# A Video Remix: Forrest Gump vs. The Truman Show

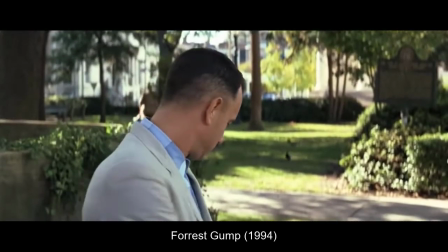(0:01)
Robert Zemeckis' Forrest Gump and Peter Weir's The Truman Show are two well-established films from the late 20th century that are considered cult classics,
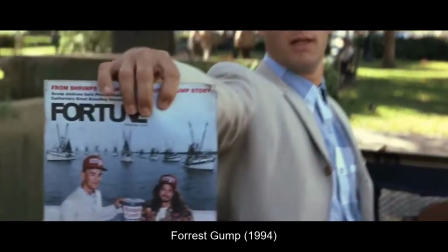(0:09)
even 2 decades after their release.
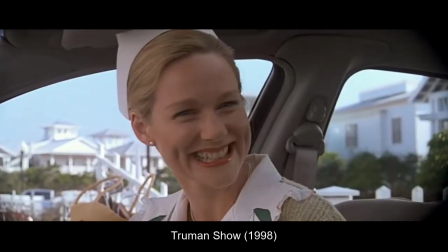(0:11)
Contrary to many of the films released before this era, both films are lighthearted, full of plot twists, and place an emphasis on the storyline of the main character. The 1990s were a happier time in history, and the cinema from this era reflected this.
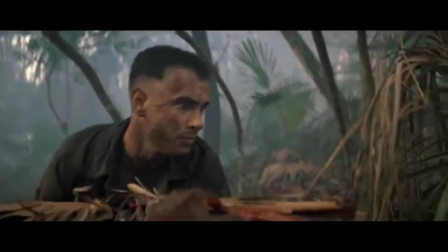(0:24)
For context, this was the first time in a century where individuals didn't have to worry about an impending war, as the Cold War had finally ended.
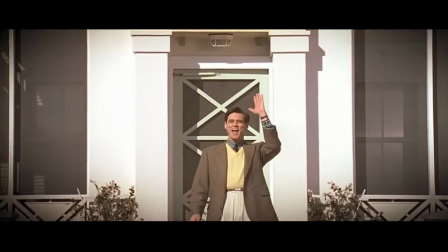(0:31)
As a result, many individuals were focused on self-growth, spending time with their families,
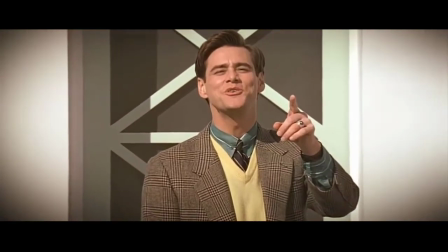(0:35)
and living their best lives, which are elements that many filmmakers incorporated in their films.
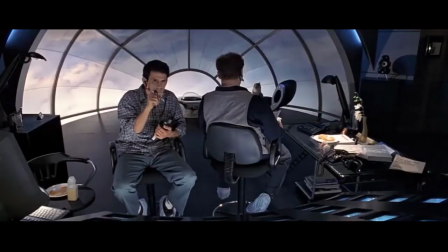(0:40)
In addition, the pop culture industry was flourishing, and new revolutionary technology was being utilized in film.
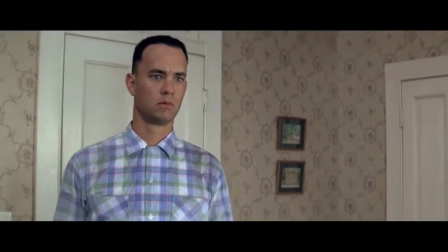(0:47)
Through several clips in this video, we'll examine the similarities and differences of Forrest Gump and The Truman Show,
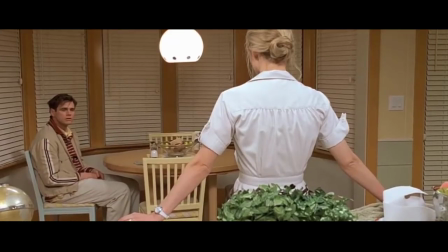(0:52)
and see how these films utilize cinematography, writing, and special effects to create the most iconic films of the 90s.
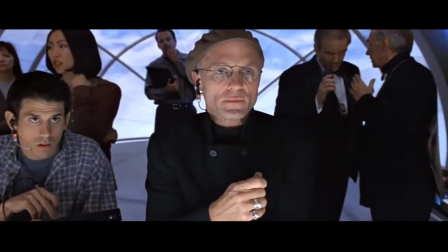(1:00)
First, let's examine the cinematography in Forrest Gump and The Truman Show.
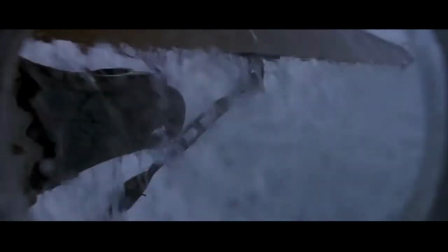(1:04)
By the late 20th century, directors and filmmakers had a great knowledge on how to film a scene to accurately portray what they wanted to audiences.
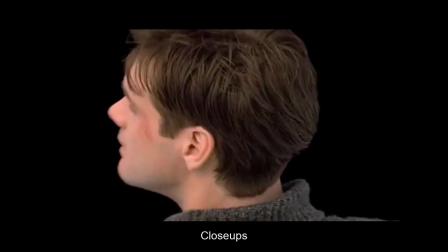(1:11)
One similarity in both movies is the use of close-ups. Both of these movies place a great emphasis on developing sympathy for the main character,
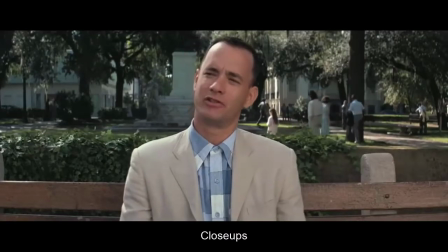(1:19)
and therefore are necessary for the audience to constantly see the emotion on the actors' faces.
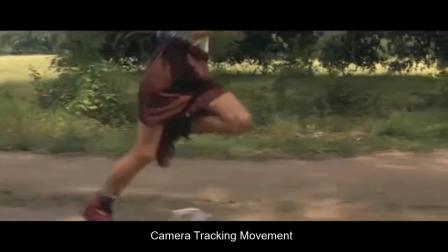(1:23)
The use of a camera tracking the movement of Forrest and Truman are also frequently used to illustrate the liveliness of both characters' lives.
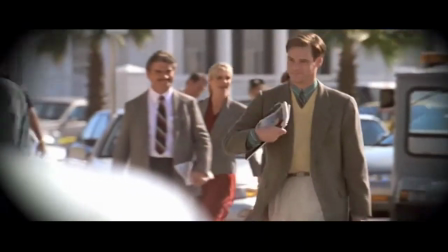(1:30)
However, there are also some key differences in the editing of both films, such as the scale of each shot.
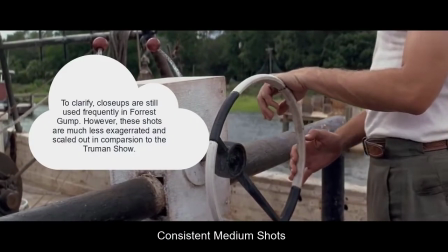(1:36)
Forrest Gump utilizes more consistent medium angle shots for a professional and consistent feel throughout the film.
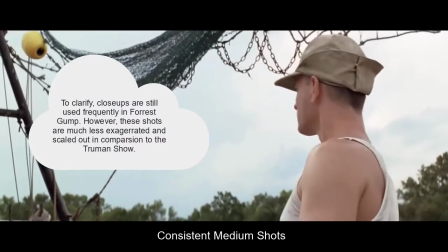(1:42)
The film's aim is to be coherent, as it links together the memories of Forrest's life into one touching film.
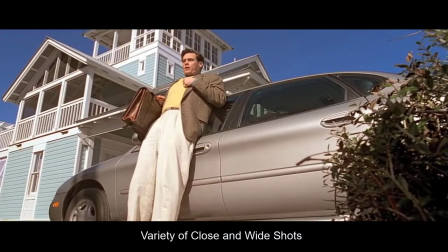(1:48)
On the contrary, The Truman Show alternates between closer angled shots and farther angled shots to give the film an unpredictable and more interpersonal feel.
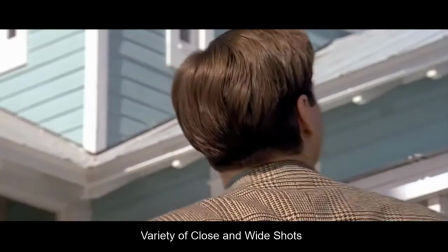(1:56)
The purpose of these shots are to mimic the format of a 90s reality TV show, which accurately portrays Truman's struggles throughout the movie.
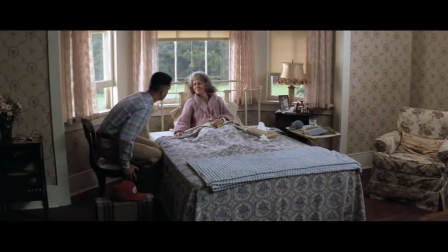(2:05)
Second, let's examine the writing in Forrest Gump and The Truman Show. The plots between these two movies could not be more different.
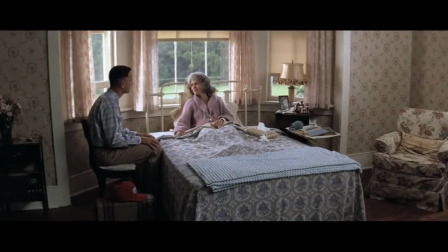(2:11)
Despite this, there are some similarities with the writing and casting of the show.
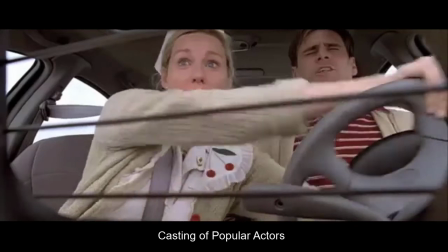(2:14)
Both films star incredibly popular actors, being Tom Hanks and Jim Carrey, and both plots revolve around the development of their respective characters.
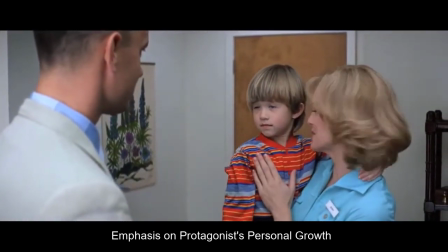(2:23)
Cinema before this decade was often centered around social issues, romance, and extravagant plots.
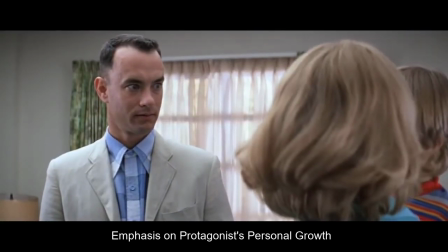(2:29)
But in both of these films, the plot is based on the personal development of a single character.
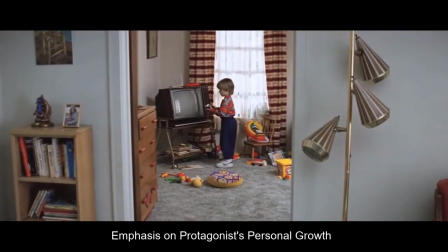(2:34)
Therefore, the audience is inclined to become more attached to the main characters and vouch for them, creating a genre of film vastly different to what audiences were used to.
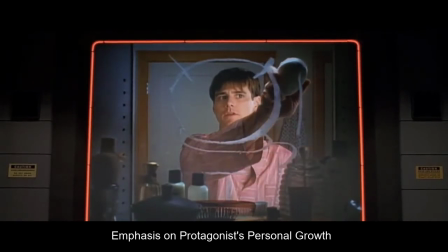(2:43)
The personalities of Truman and Forrest are also written very similarly, both being naive men with hearts of gold. And it definitely helps that Tom Hanks and Jim Carrey are gifted at playing likable characters. Lastly, both films also use the latest innovative technology to give their respective films an unforgettable touch.
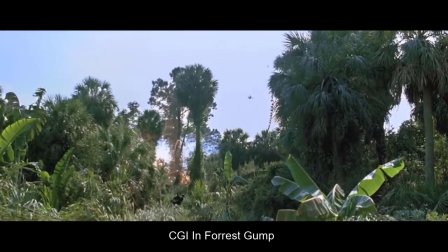(3:03)
For instance, in Forrest Gump, special effects, such as CGI, were utilized to create violent explosions in the Vietnam War scenes.
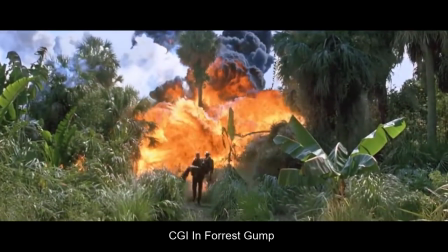(3:11)
This breakthrough in technology was astounding because audiences had never seen a vision of war depicted so accurately through screen before.
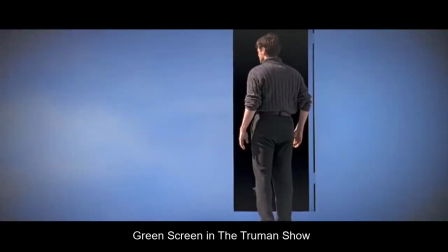(3:19)
Similarly, in the ending scene of The Truman Show,
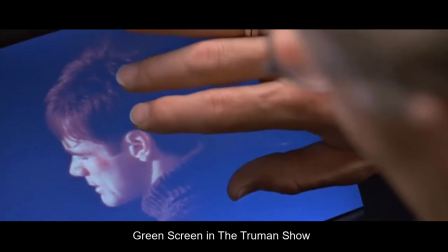(3:22)
the use of a green screen makes it possible for Truman to exit the world of television he's been imprisoned in his entire life.
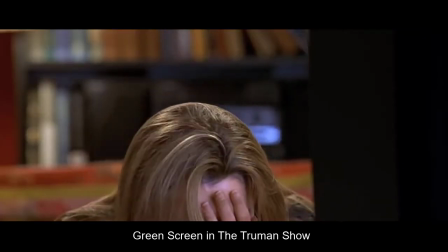(3:29)
The use of special effects makes it possible to portray unrealistic scenes we wouldn't be able to imagine,
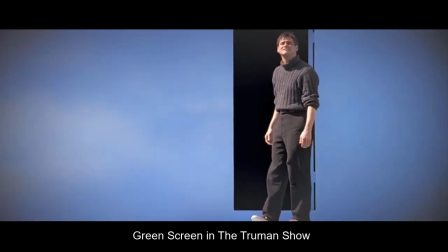(3:35)
such as stepping out of a door in the sky, as Truman did here.
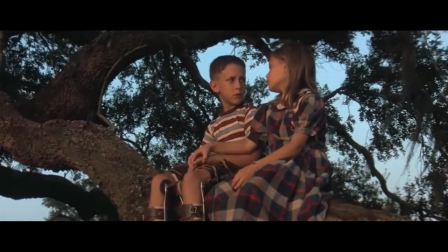(3:39)
Not to mention, the breakthrough in sound in film gave both movies incredible soundtracks,
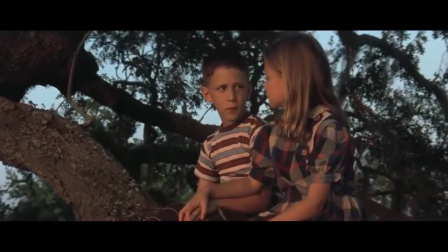(3:44)
and the high definition of each film made each experience more pleasant for the viewer.
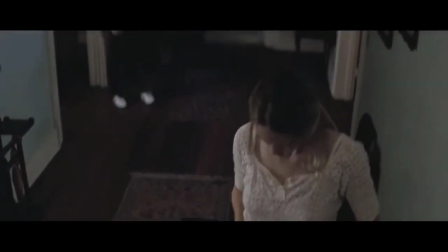(3:50)
In conclusion, the revolution of the film industry in the 1990s was a result of a more politically stable era,
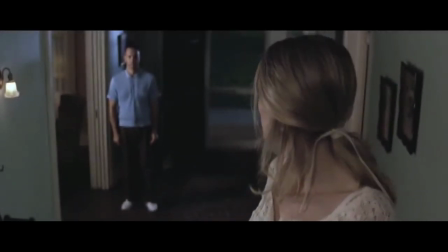(3:56)
where audiences and directors looked for peace and self-development in the media.